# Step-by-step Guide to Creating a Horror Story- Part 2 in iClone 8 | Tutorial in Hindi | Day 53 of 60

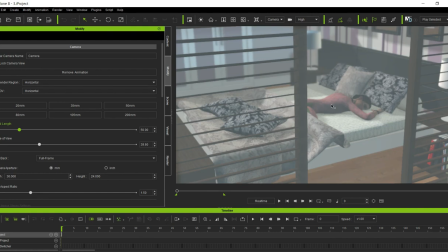(12:26)
ठीक। तो फीमेल को सुला दिया है, एंड उसके बाद यहाँ से खिड़की के बाहर से कैमरा लिया, क्योंकि कुत्ता भौंक रहा था तो अब बाहर से डायरेक्ट तो अंदर जंप नहीं कर सकते ना, तो एक सीक्वेंस क्रिएट करने की कोशिश करिए कि कुत्ता भौंक रहा है किसी अनजानी चीज़ को देख करके,
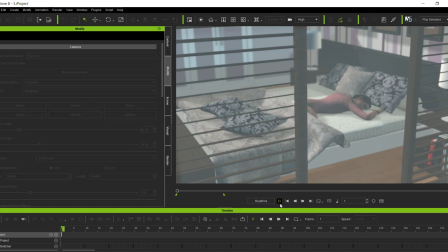(12:44)
और अब देखिए कि खिड़की के बाहर से हम देख पा रहे हैं कि जो हमारी लीड है वो बिस्तर पर सो रही है,
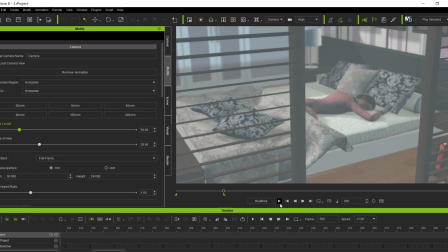(12:50)
ठीक है। तो बहुत ज़्यादा इसमें कुछ भी नहीं करना, बहुत छोटा सा सीन क्रिएट किया है मैंने आपको 300 फ्रेम का, एंड इसको रेंडर कर लिया। जितना छोटा करोगे भाई सीन रेंडर, उतना ज़्यादा प्रिसाइज कर पाओगे, उतना ज़्यादा अपनी क्रिएटिविटी को यूज़ कर पाओगे, ठीक है।
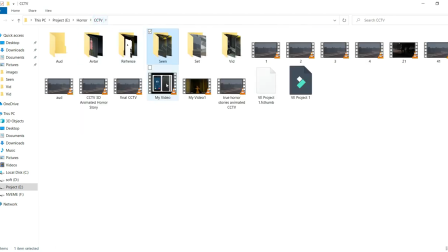(13:05)
फिर चलते हैं एंड सीसीटीवी में वीडियो पे चलते हैं, चौथा वीडियो हो गया, पांचवा वीडियो देखते हैं।
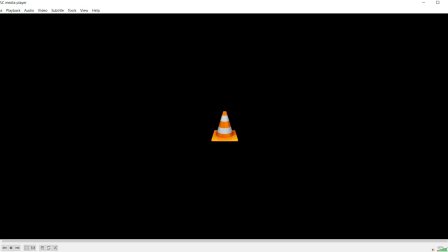(13:16)
अब देखिए हमारा कैमरा बाहर से अंदर की तरफ आ गया, सेम पोज है, सिर्फ कैमरा चेंज है।
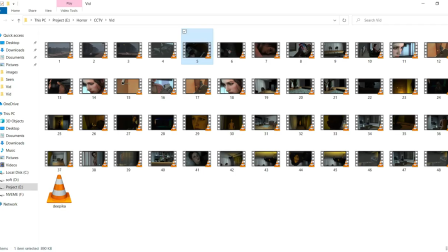(13:24)
और कैमरा चेंज करते वक्त आपने एक चीज़ देखा कि
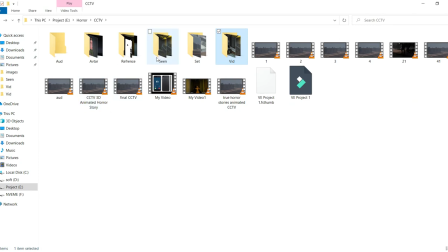(13:30)
मैं मेन स्टोरी एक बार प्ले कर लेता हूँ, तो फिर बार बार ये नहीं आना पड़ेगा और हम सीन पे ही रहेंगे, एंड इसको प्ले करते हैं हम,
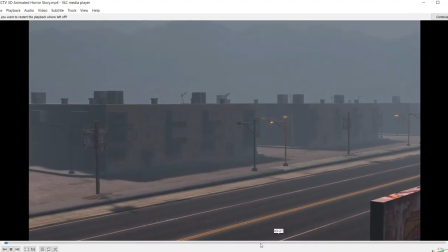(13:39)
क्योंकि ऑडियो के साथ ज़्यादा समझ में आता है। थोड़ा सा ऑडियो को और कम कर लेते हैं एंड सीन पे चलते हैं।
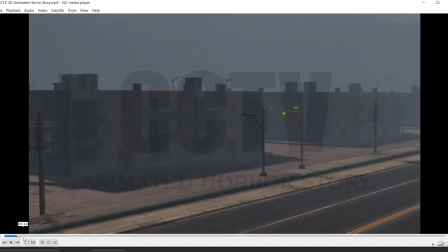(13:49)
तो यहाँ तक हम आ चुके हैं,
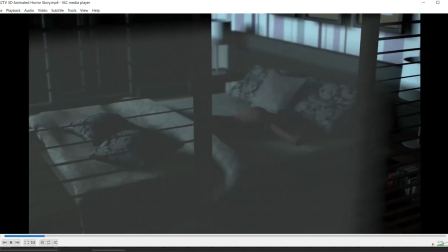(13:53)
देखिए यहाँ कुत्ता भौंका, अब कुत्ते भौंकने के बाद यहाँ तक आ रही है आपको, ठीक है।
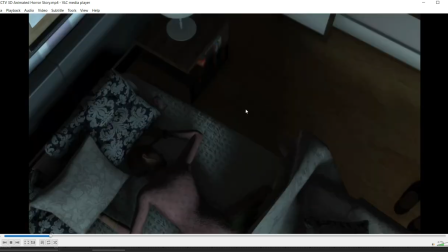(13:59)
और ये बाहर से सीन है, ये कैमरा में अंदर गया, यहाँ पर आपने देखा मोबाइल का आवाज़ से आपको पता चला कि यहाँ मोबाइल ग्लो कर रहा है, अदरवाइज आपको पता भी नहीं चलता,
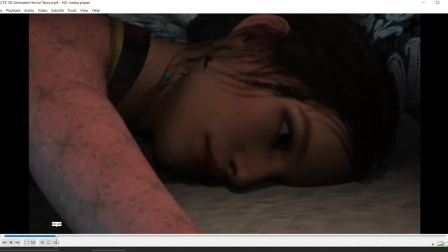(14:09)
ये देखिए, ठीक। एंड मोबाइल ग्लो करते ही क्या होगा, ये देखिए इसने आंखें खोली हैं, बहुत ज्यादा मोशंस नहीं किए, जो बहुत ज्यादा हिलाते डुलाते हो ना करेक्टर्स को, वहां पर जाकर के दिक्कत क्रिएट होती है।
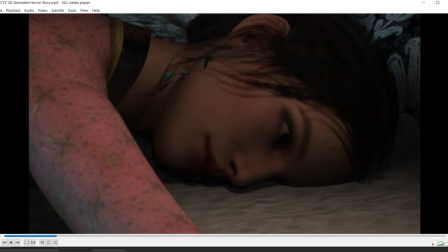(14:29)
बहुत ज्यादा मोशंस क्रिएट नहीं करते हम, सिंपल सी बात है, जितना जरूरी है, लेस इज मोर, जितना जरूरी है सिर्फ उतना ही बनाओ, जरूरी नहीं है कि पूरी बॉडी को हिला रखा है, ठीक है। सिंपल सी बात है, कोई बंदा जब सो के उठ के उठता है तो कैसे होता है, हल्की सी उसकी आंखें खुलेंगी, यहां से देखिए,
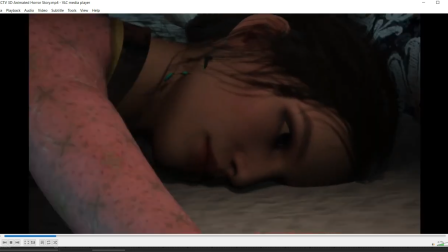राइट। अब क्या होगा,
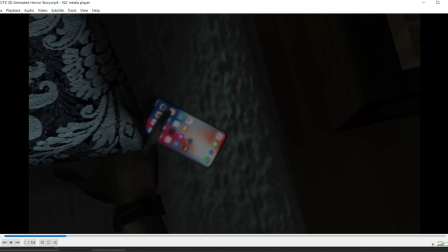(14:58)
मोबाइल रिंग किया है तो बंदे का या फिर बंदी का जो भी करेक्टर है हमारा, उसका हाथ मोबाइल पे जाएगा ना, तो उसको हमने शो किया। देखिए
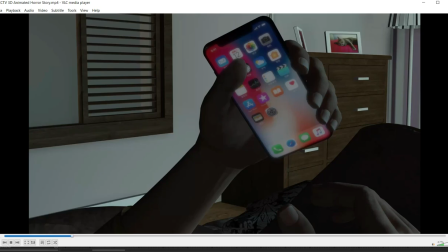(15:09)
बहुत मुश्किल काम नहीं है ये, यहाँ पर करके दिखाते हैं आपको सिंपल क्या किया गया है।
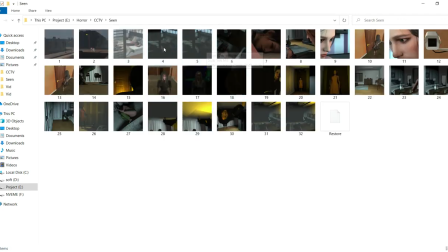(15:16)
सीन पे चलते हैं एंड यहाँ से देखिए बाहर कैमरे के तीन सीन ले रखे हैं, एक ऊपर से सीन ले रखा है एंड सेवंथ सीन ये है उठने वाला।
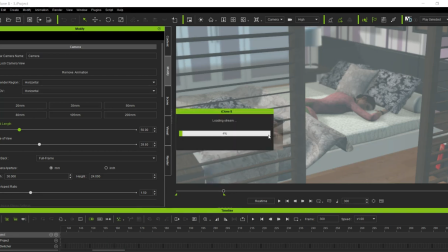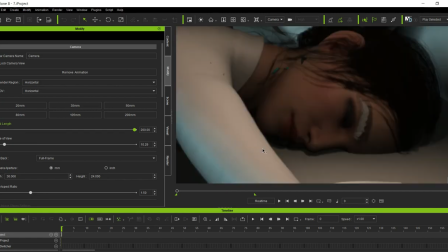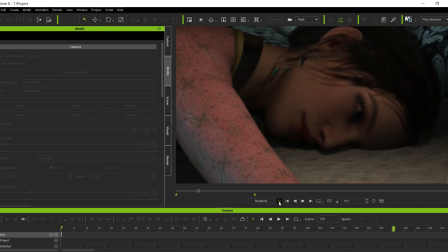ठीक एंड
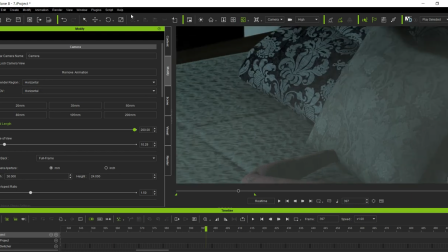(15:50)
सिंपल से मैं इसको चेंज करके दिखाता हूँ आपको। कैमरा जो वर्क करने के लिए मैं क्या करता हूँ,
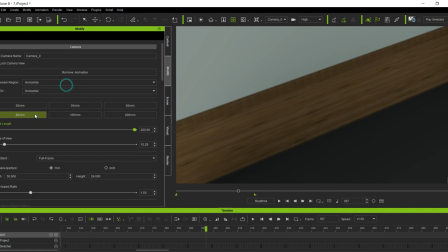(15:59)
कोशिश करता हूँ क्रिएट कैमरा ऑर्बिटल एंड इस फ्रेम पे ले लूँ जिससे कि मुझे स्पेस ज़्यादा मिल जाए।
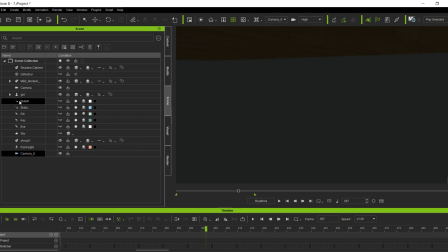(16:06)
सीन पे चलते हैं एंड अपनी गर्ल को कर लेते हैं सेलेक्ट।
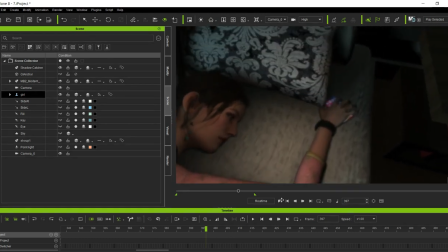(16:14)
ये ब्लर देखिए ये आ रखा है कैमरा।
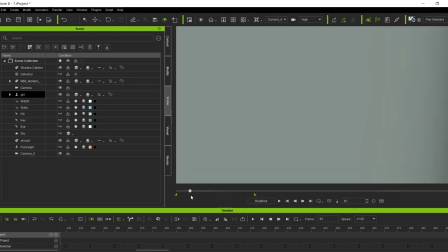टाइम लगता है इन सब चीज़ों में। और होम पे चलते हैं, फीमेल हमारी सिलेक्टेड है।
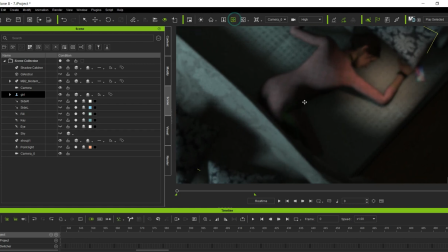(16:30)
यहाँ देखिए कैमरे में ब्लर ऑन कर रखा है, जैसे आपको मैंने ब्लर के बारे में बताया था ना।